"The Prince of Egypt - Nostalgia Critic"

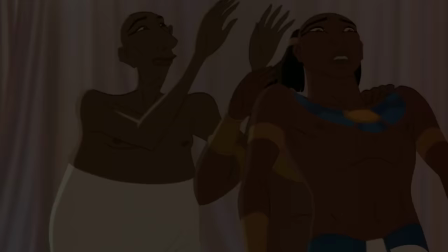That line is so lazy it might actually work its way around to being funny again.
Nobody will even notice us coming in.
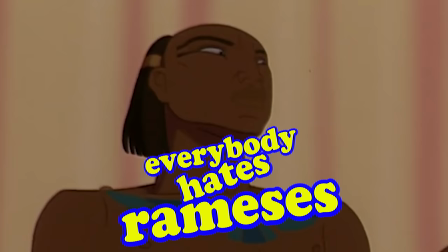Nobody will even notice.
Everybody hates Ramesses.
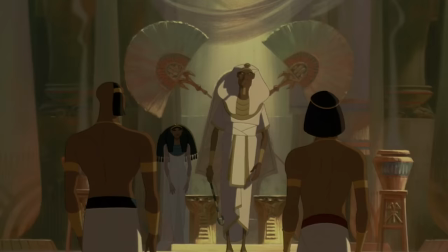But the dramatic moments are not only effective, they're concise. You get right away that Pharaoh, played by Patrick Stewart,
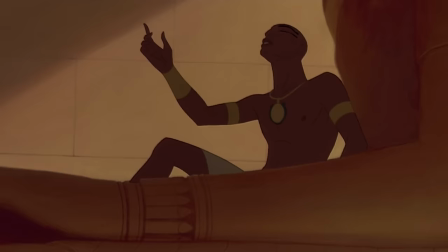places a lot of pressure on Ramesses saying he could be the weakling to bring down their empire, which he ultimately will be, but he also does care for his children.
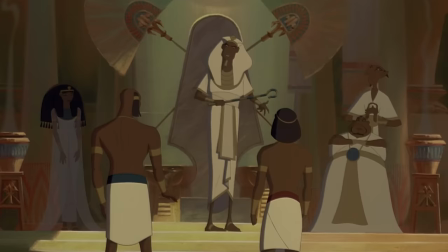He's not a 100% movie monster.
I know he will live up to your expectations. Maybe.
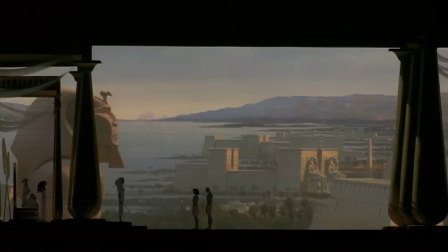Maybe so.
All of this is set up in just three minutes, and the rest is established through subtle touches.
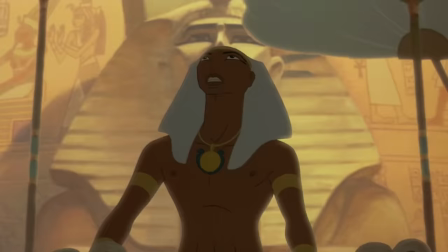Like Ramesses' place of relaxing is always in his father's lap. And even the sculptures of Pharaoh are constantly looking down on him.
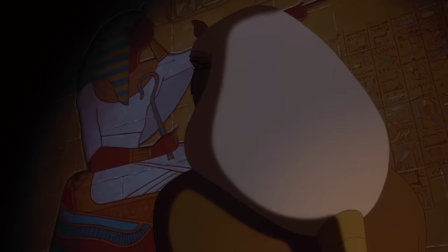They get across a lot with more than just dialogue. It's body language, scenery, and returning imagery. Also, I do want this on a t-shirt.
Be still, Pharaoh speaks.
Tell me that wouldn't sell.
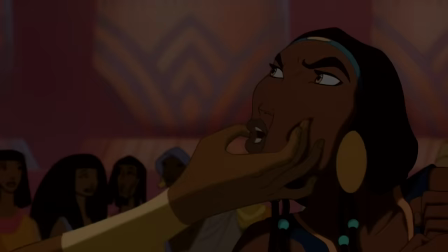To celebrate Ramesses being Crown Prince Regent, the priests offer up a woman they captured from Midia, named Sipporah, played by Michelle Pfeiffer.
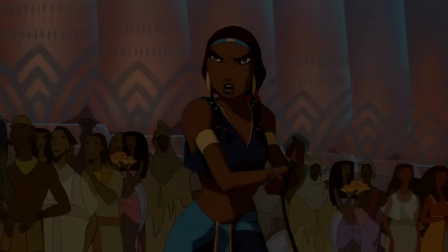You will show the proper respect for a prince of Egypt. But I am showing you all the respect you deserve.
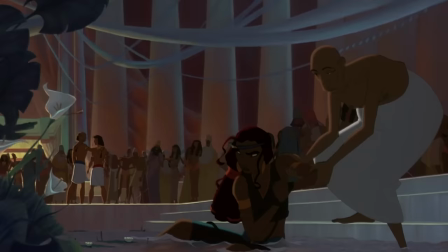Not! In Biblical times, that was their version of NOT!
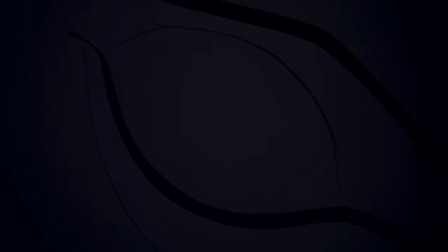Fun trivia, if you notice this one servant popping up every once in a while, it's because he was originally given a much bigger role.
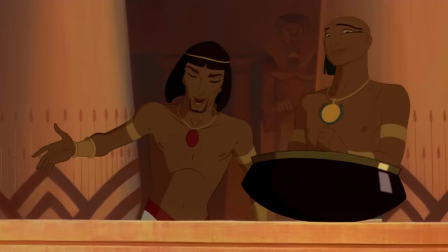Moses would confess his thoughts to him the same way the owners in Down Abbey would talk to their staff.
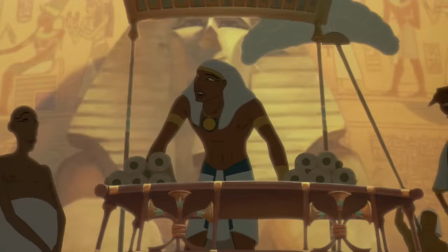But the connection between the brothers seemed more important, so a lot of his lines were given to Ramesses. Reducing this character and all his lines of dialogue to simply...
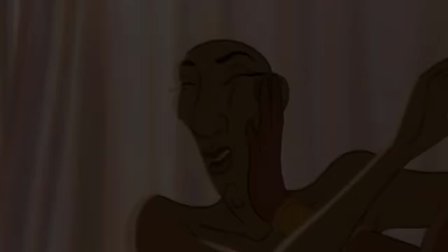So as a running joke, the directors always refer to this once essential character as simply...
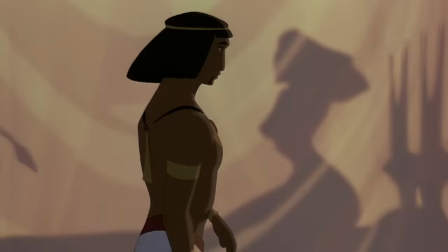You there. You there!
Still got more attention than Cyborg in the Wheaton Cut. Brr-rump-a-bump!
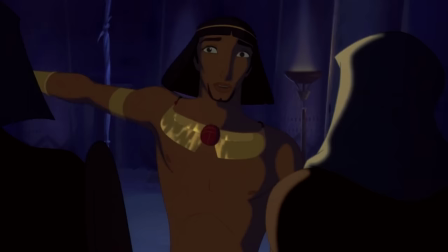Sephora tries escaping, but Moses notices her.
Prince Moses! Prince Moses! There's a-a man tied up in my room.
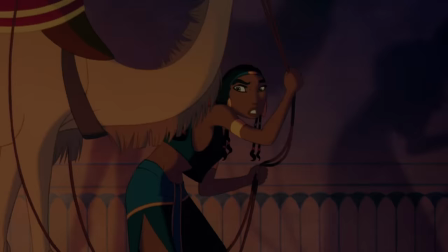Oh, also that woman is getting away. Sorry, I should have led with that.
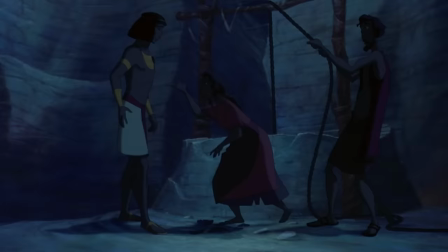She escapes, but Moses comes across his real brother and sister, Miriam and Aaron, played by Sandra Bullock and Jeff Goldblum.
At last. At last? Didn't I tell you? I knew he would return to us when he was ready.
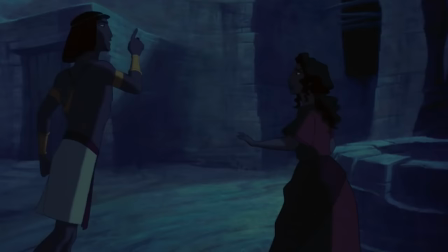Miriam, do you want us flogged?
I know I kinda crapped on the comedy earlier, but honestly, their improvising surprisingly adds a lot to this scene.
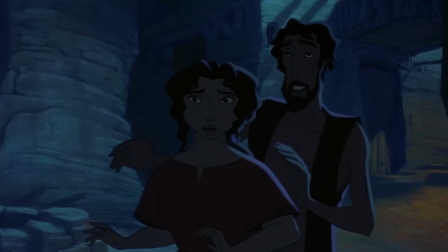It emphasizes the tragedy of pretending to be inferior to someone when you know you share the same blood.
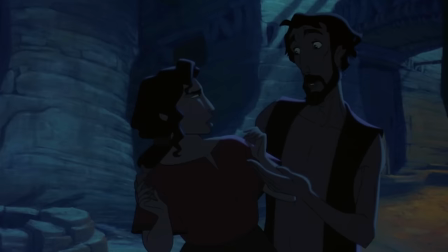She's exhausted from the day's work. Uh, not that it was too much. We... we quite enjoyed it, but, but, uh, she's confused.
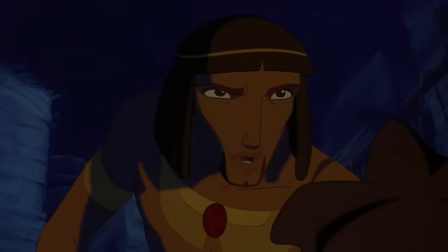She thinks this is a Disney production. I keep trying to tell her it's Don Bluth.
You will regret this night.
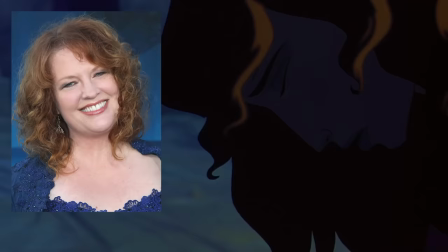Hush now, my baby.
This is actually one of the directors, Brenda Chapman, singing here, who also does the Angel of Death voice.
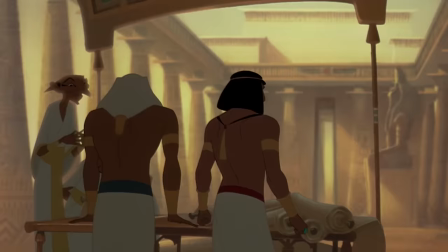Another director, Simon Wells, would do the voice of the old man getting whipped later as well.
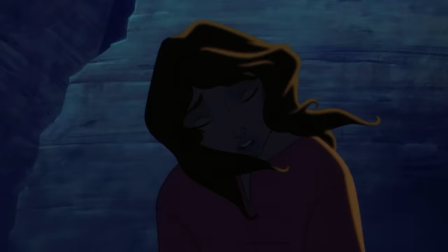These actually weren't men as clever cameos, they just weirdly matched.
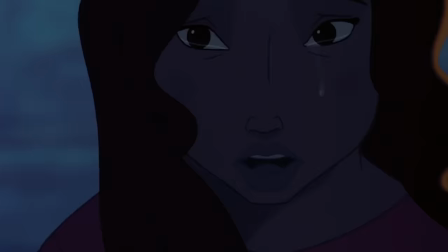They even said Simon was the only voice who sounded like an old guy, even when they had old guy scream for the part. Oh, and like I said, callback. Remember my last lullaby?
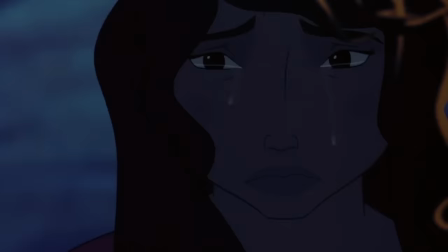I've heard a lot of people say, how can Moses remember that song if he was a baby, but it's a musical.
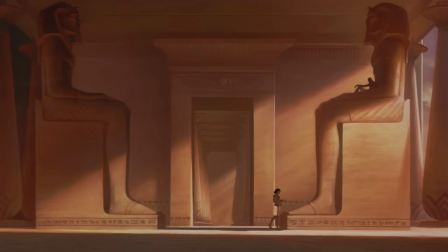The song should be utilized whenever they can, and with him whistling the tune earlier, I
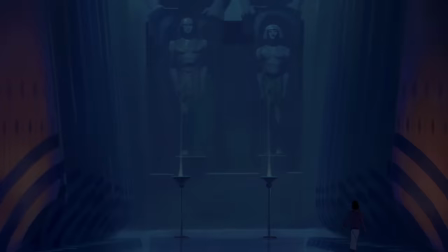think it's a clever way to show he figured it out. Speaking of which, it's time for the NU-UH song.
This is my home, and if anybody doubts it, they couldn't be more wrong.
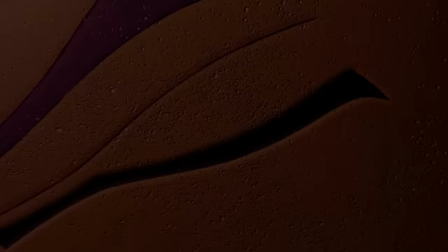Denial. It isn't just a river in Egypt. Whoop, someone cut the budget in half.
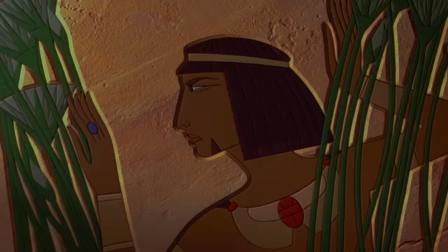The sequence is a clever way to establish that Moses is dreaming, as a lot of directors of anime films have said that's very difficult to get across sometimes.
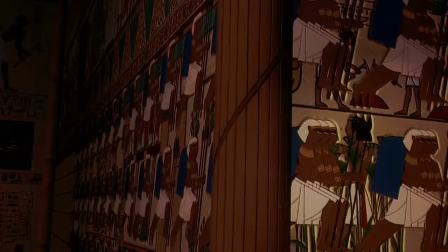Personally, this is just what I dream when I combine Chipotle with Link Between Worlds at night.